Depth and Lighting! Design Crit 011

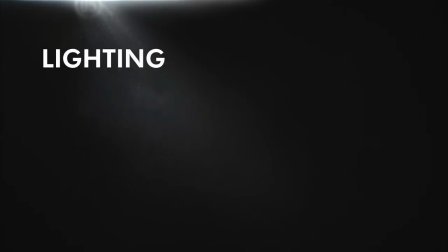(0:00)
Well, hello, my name is Kerry and today we're gonna get into some lighting techniques for more dynamic depth to give your design that extra This time we've got another one from Dan Shkvasil for the fifth challenge in the visual design lab He gave me two I'm doing two
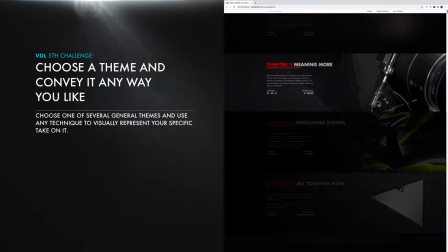(0:20)
In this challenge you develop a design based on a theme and the theme he chose was winter
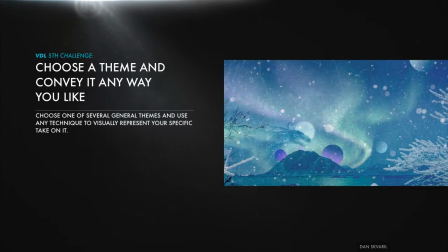(0:26)
He was working on evolving his image by iterating on it, and had started to develop some better scale relationships between elements.
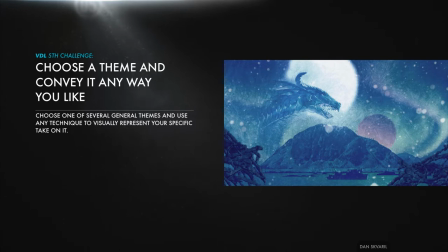(0:34)
In this version, we're starting to see some depth in the frame too, but there's still a lot we could do to improve the depth, so I thought that'd be cool to work with.
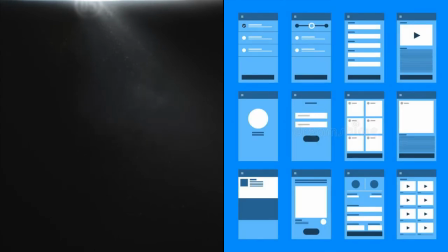(0:42)
It's pretty flat, but he's a UI UX designer, and I imagine flat stuff is exactly what he's working with all day long.
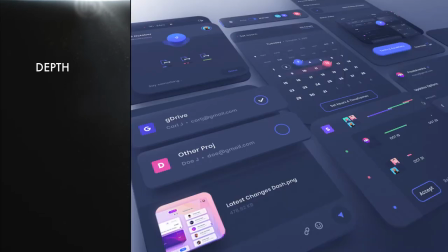(0:51)
But depth really makes your imagery pop, and there are some simple design strategies for developing depth,
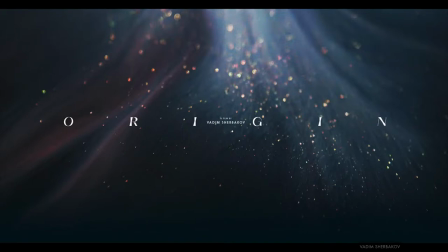(0:57)
whether you're a motion designer or a UI designer or whatever. The first is to use perspective.
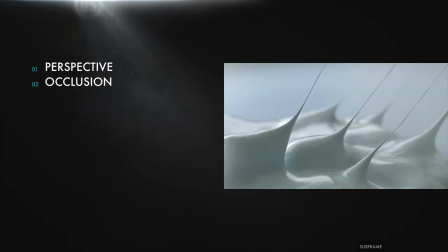(1:04)
The second is to simply show elements clearly occluding one another. And the third is to use lighting.
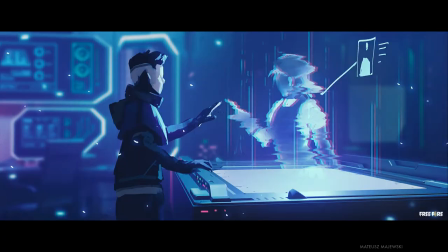(1:10)
Once you have those, there are also tricks like fogging and focal blur, but these three are right at the core.
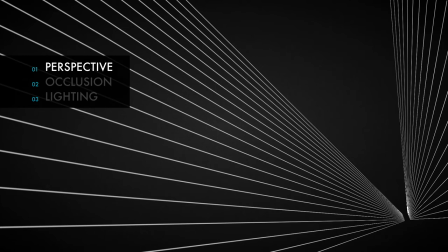(1:17)
I mean, perspective is pretty basic, right? These radiating lines kind of tell your eye that this is far and this is near, foreground and background. But what it really is is a contrast in scales. These elements are larger here and smaller here,
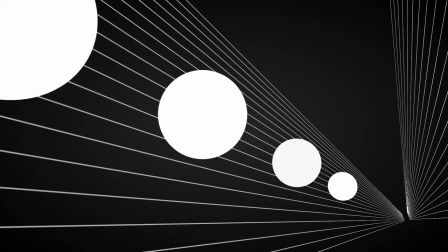(1:33)
and if that's all we have to go on we tend to assume that what's bigger is closer, so the bigger circle is in the foreground.
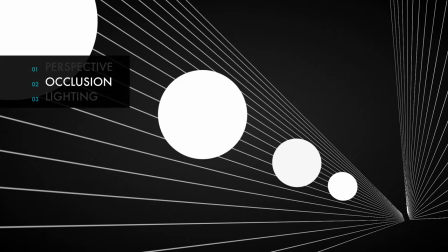(1:42)
Occlusion is also pretty simple.
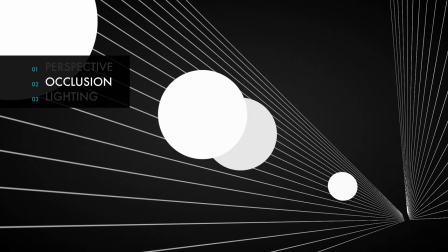(1:44)
Have one sit in front of the other and noticeably block part of it so your eye can really tell which is in front and which is in back. And then do that a lot. You get more depth the more the viewer can distinguish where each element is in relation to the others and how they all sit in space from foreground to background.
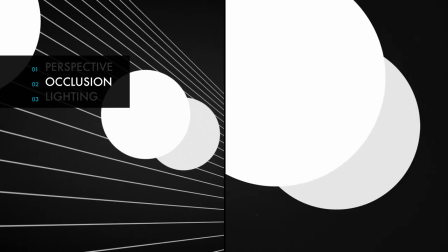(2:03)
So letting one significantly occlude the other really helps. And to do that,
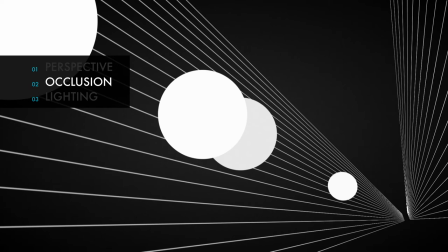(2:08)
you need some kind of textural or color contrast between the overlapping
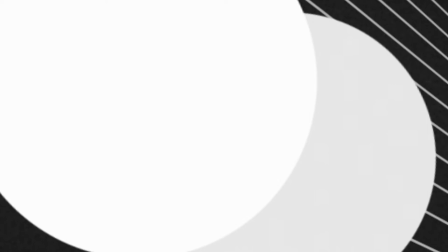(2:13)
elements to let us distinguish between them and see the edge of the one in front.
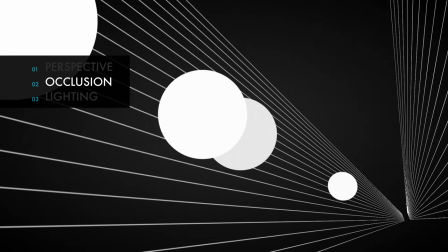(2:18)
So we can use hue, saturation, and value to do that, which means you can use lighting. And lighting is its own thing. It's a little more complicated. Whole careers are built on lighting.
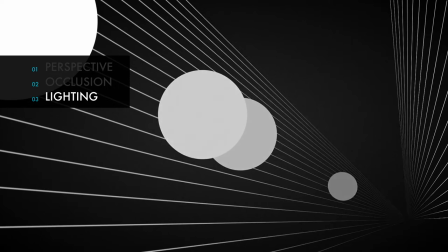(2:30)
But you don't have to get that complicated with it. Where is it bright and where are the shadows?
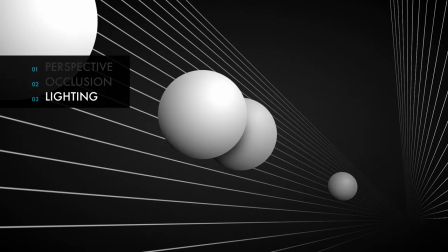(2:35)
I'll show you some tricks I use when working with photos or illustrations, and you can use them in 3D too.
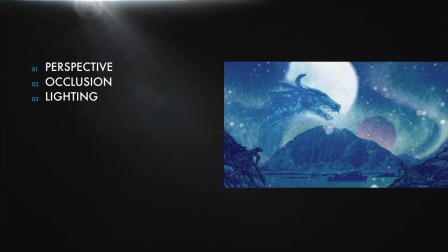(2:41)
In this case, it's mostly photos, and the imagery here is a little hard to work with.
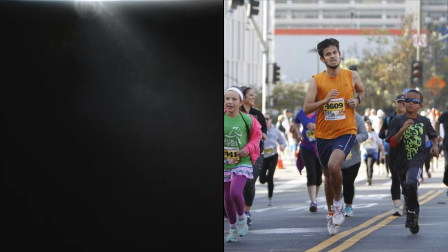(2:46)
Last time we talked about using photography, and that it works a lot better when you find shots that already have lighting baked into them.
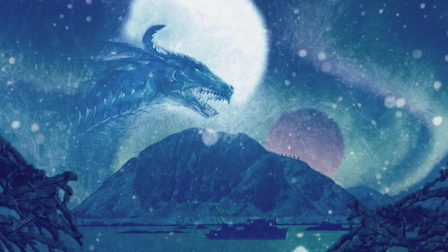(2:55)
These elements are all really flat, which means it's going to be hard not to end up with something flat.
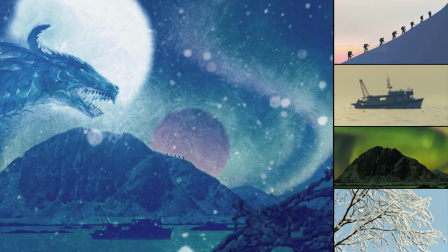(3:01)
Look at this. Flat. Flat. Flat. And the dragon just has lighting coming from every which way.
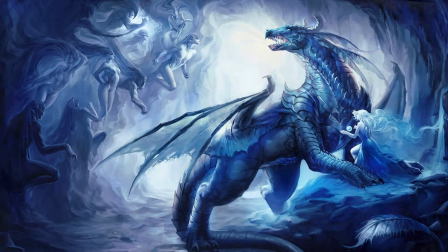(3:07)
I don't know what's going on, some kind of cave-based sex party. Let's keep moving here.
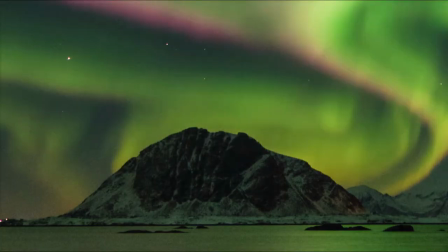(3:12)
I'm going to strip most of these out, but what's nice about this one is that even though the lighting is flat or maybe non-existent,
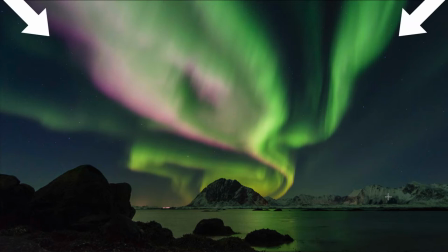(3:20)
there's some real perspective in this Aurora that wasn't getting used. Big here, small here. You can feel it coming out at you as a result.
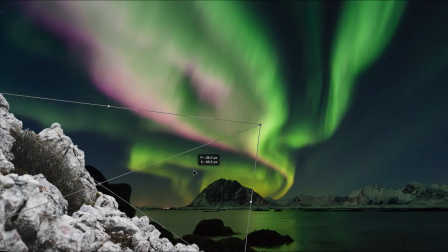(3:29)
So I'm going to start with that and start roughing out some ideas by just adding big foreground elements that occlude the background.
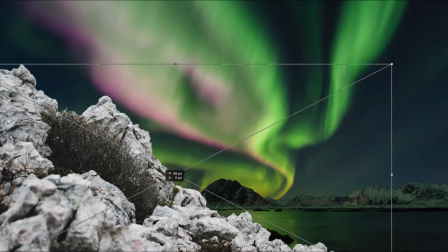(3:36)
I'm not going to worry about lighting yet. That can come a little later when the scales and positions of things are a little more worked out.
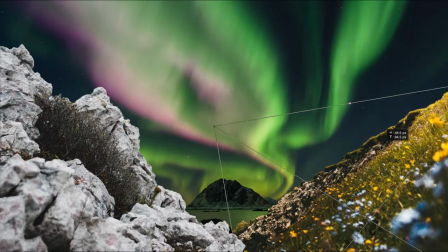(3:43)
And we'll start by just blocking out where things might go and how big they might be.
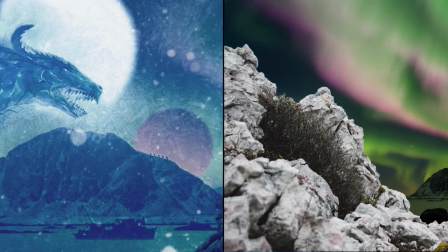(3:48)
Like, in the original, there are these microscopic hikers going up the flat hill.
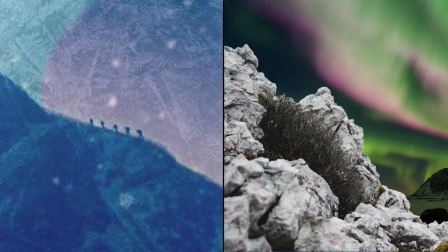(3:53)
And I want to bring that idea of people out in nature more into focus.
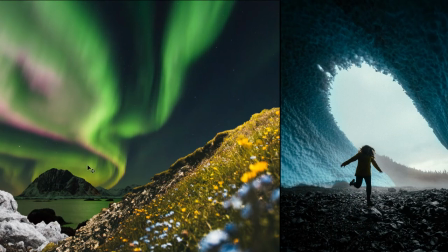(3:57)
And while I was looking for environmental stuff online, I found this image and thought I could silhouette this girl against the brighter aurora.
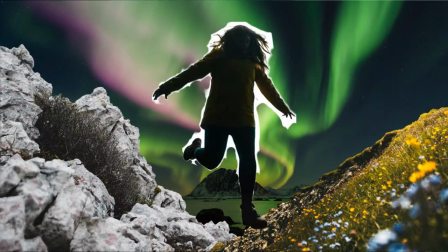(4:05)
She doesn't have hiking gear or anything, but she definitely looks to be outside adventuring, so that works.
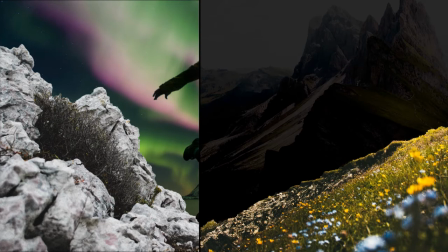(4:10)
I'm also going to try using the mountain part of this image, which might be more interesting as a foreground element.
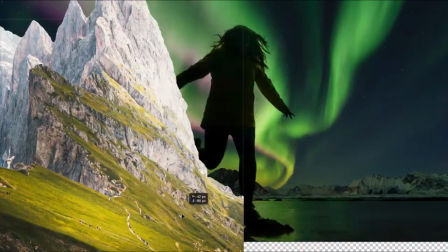(4:17)
And you know, these things are never really tailor-made for your project, so you usually have to fudge with them a little.
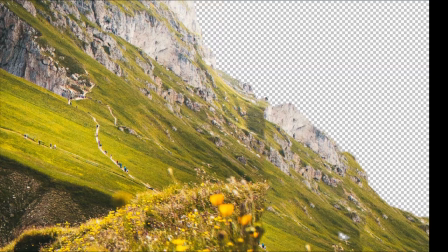(4:24)
I'm going to darken it up quite a bit so it doesn't have to be perfect, but I'm just quickly cloning some extra bits that were cropped out.
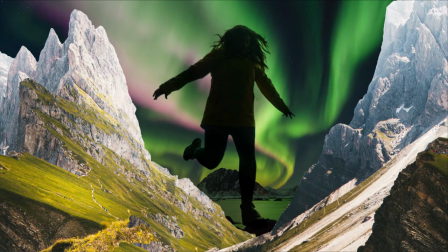(4:31)
And the other side of that same mountain works pretty well over here. Now notice a few things about why I chose this source image.
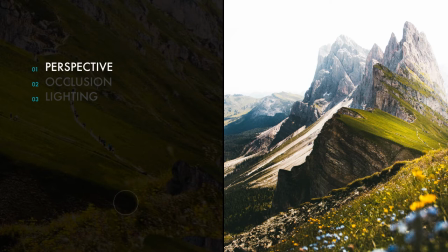(4:40)
First, there's a sense of perspective in it. Big things in the front getting smaller toward the back.
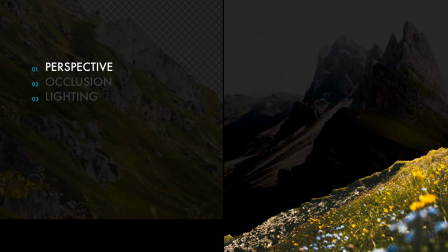(4:45)
Second, there are a bunch of parts of it that overlap other parts and occlude them.
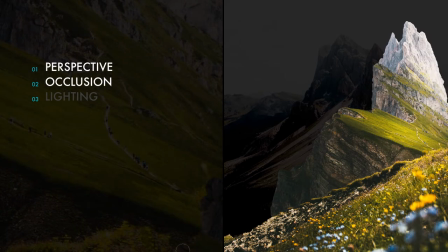(4:51)
So you can see that they're more in the foreground and others are more in the background.
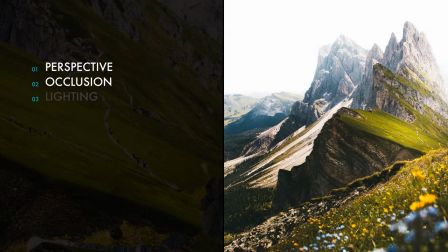(4:55)
And third, the image is pretty bright overall but there are still lighting cues in it. You can tell that it's lit from this side. The sun is over here. Each of those three things helps a ton, and we'll use this image in ways that accentuate all those things even more.
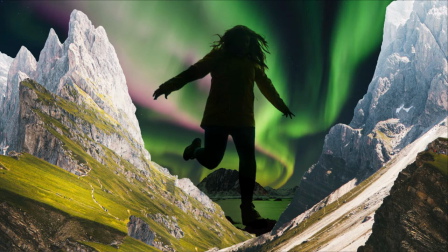(5:12)
Already this mountain is occluding the background, and this mountain is occluding that one. I mean, not much, and it would be better if it were even more significantly in front, but we'll see how it plays out. Now having done that, the placement of these hills with this v-shape made me think of putting a definite geometric shape in here to kind of echo it.
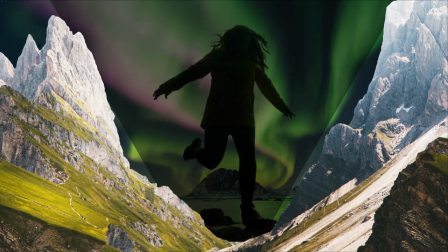(5:32)
We'll see if that goes anywhere, but I'm blocking it in there for now. Drop some more stuff into the background, and I think this is more or less how things will sit.
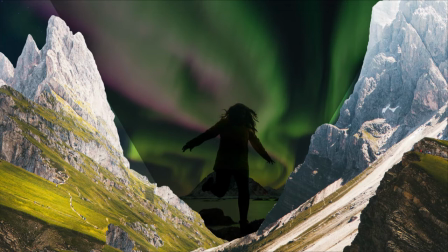(5:40)
And now that it's set, we can really start thinking about the lighting. On the most basic level, I want the lighting to help the viewer's eyes see what's in front of what. That means a lot of things, like using delineation to establish clear silhouettes.
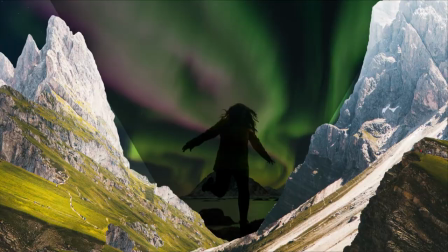(5:54)
And to do that, we need various forms of contrast. Shout out to Visual Design Lab people, you know what I'm talking about. In this case, let's use value. Right now, the foreground elements are really visible against the background because they're bright and it's dark.
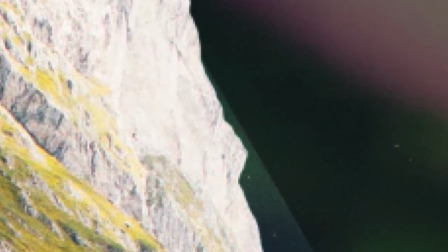(6:09)
There's a value contrast helping us see which is in front, and we want to keep it that way.
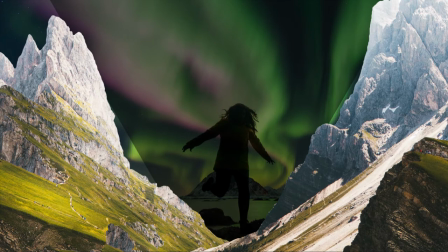(6:15)
But at the same time, I want that background aurora to be a bright pop of color.
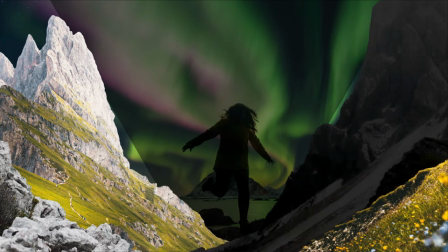(6:20)
So let's darken the foreground stuff to create dark silhouettes that are more backlit by it.
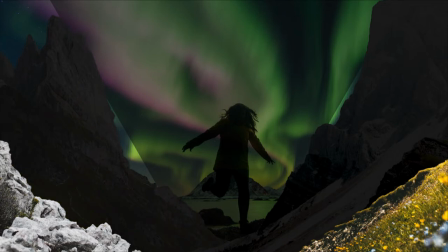(6:26)
Kind of swap what's bright and what's dark. and we'll bring brighter values back in where we need them.
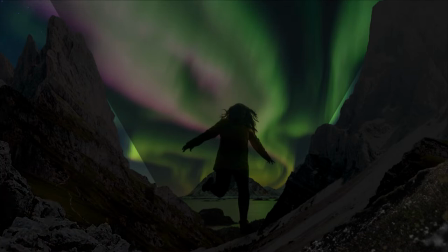(6:32)
But now we have dark on dark. No bueno. Can't see the shapes of the mountains very well.
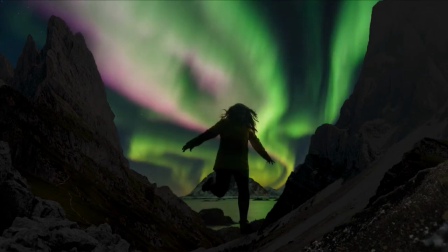(6:38)
But when we bring back the bright values of that aurora, we can start seeing some of the mountain edges.
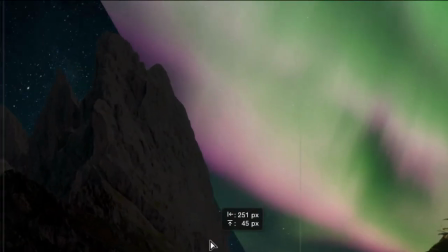(6:44)
Now, if we pop some brighter sky behind them, the edges up here start becoming a little bit more apparent.
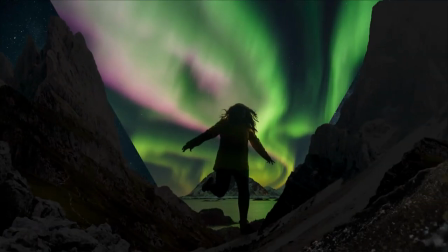(6:51)
We're building that silhouette by delineating its edges through value contrast.
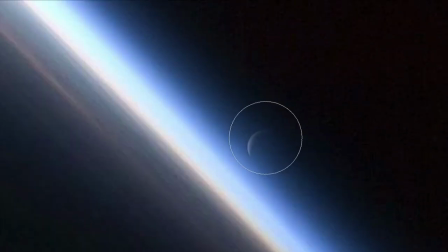(6:56)
Now let's find some interesting ways to brighten it up even more behind those mountains so the edges are even more apparent and those silhouettes really start popping out.
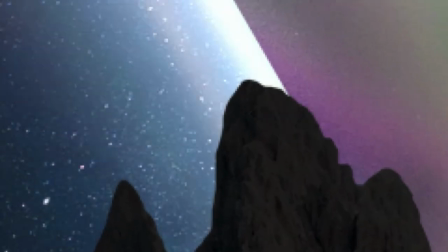(7:06)
That works, and it's just value contrast, right? But I'm also adding bright values in a way that will let me motivate some lighting.
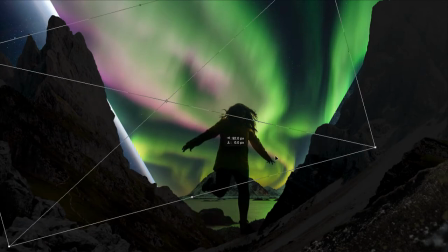(7:14)
These bright streaks, again, do help certain parts of the dark mountains pop out in front, But it also looks like lighting sources, and we can pretend that they illuminate some things. So in a minute, I'll get a little trickier and start adding in some bounced light from those sources.
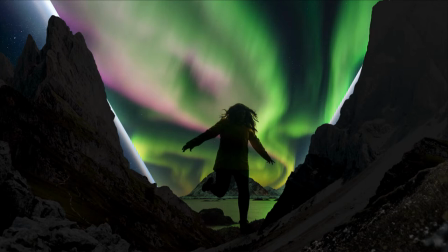(7:31)
Should look pretty cool. But first, I actually want to simplify this background.
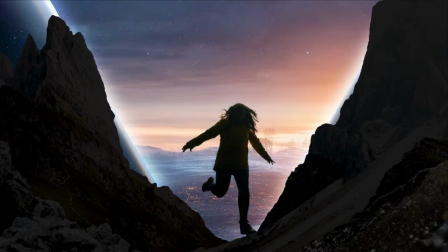(7:35)
I'm going to construct something new that's less busy, but still bright enough to stand in contrast to the Dark Girl and the Dark Mountains.
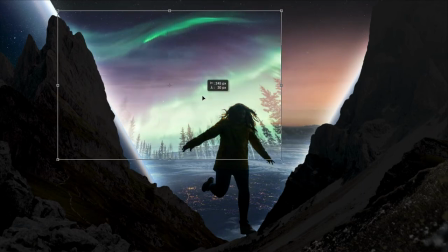(7:43)
And then I've got this simpler, less busy image of an aurora.
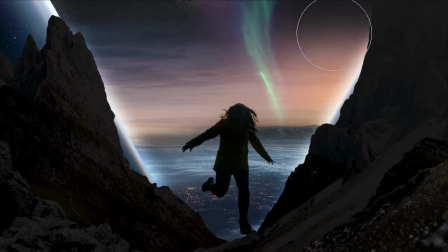(7:47)
Not quite as much sky magic going on, and I'm maybe not entirely sold on it, but it works for now.
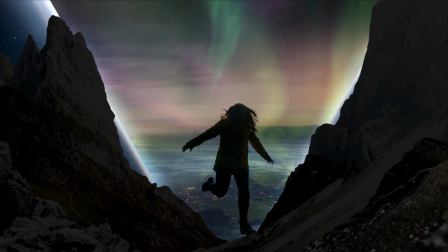(7:53)
Her silhouette is a lot easier to see, and she's definitely in front of the background, not sort of mixed up in it.
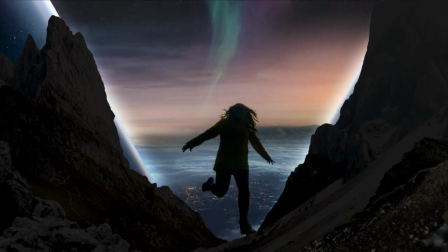(8:00)
So now we can get a little trickier. We've got a group of elements that are in the background. The triangle, the landscape in it, the bright streak lighting, the faint night sky behind that.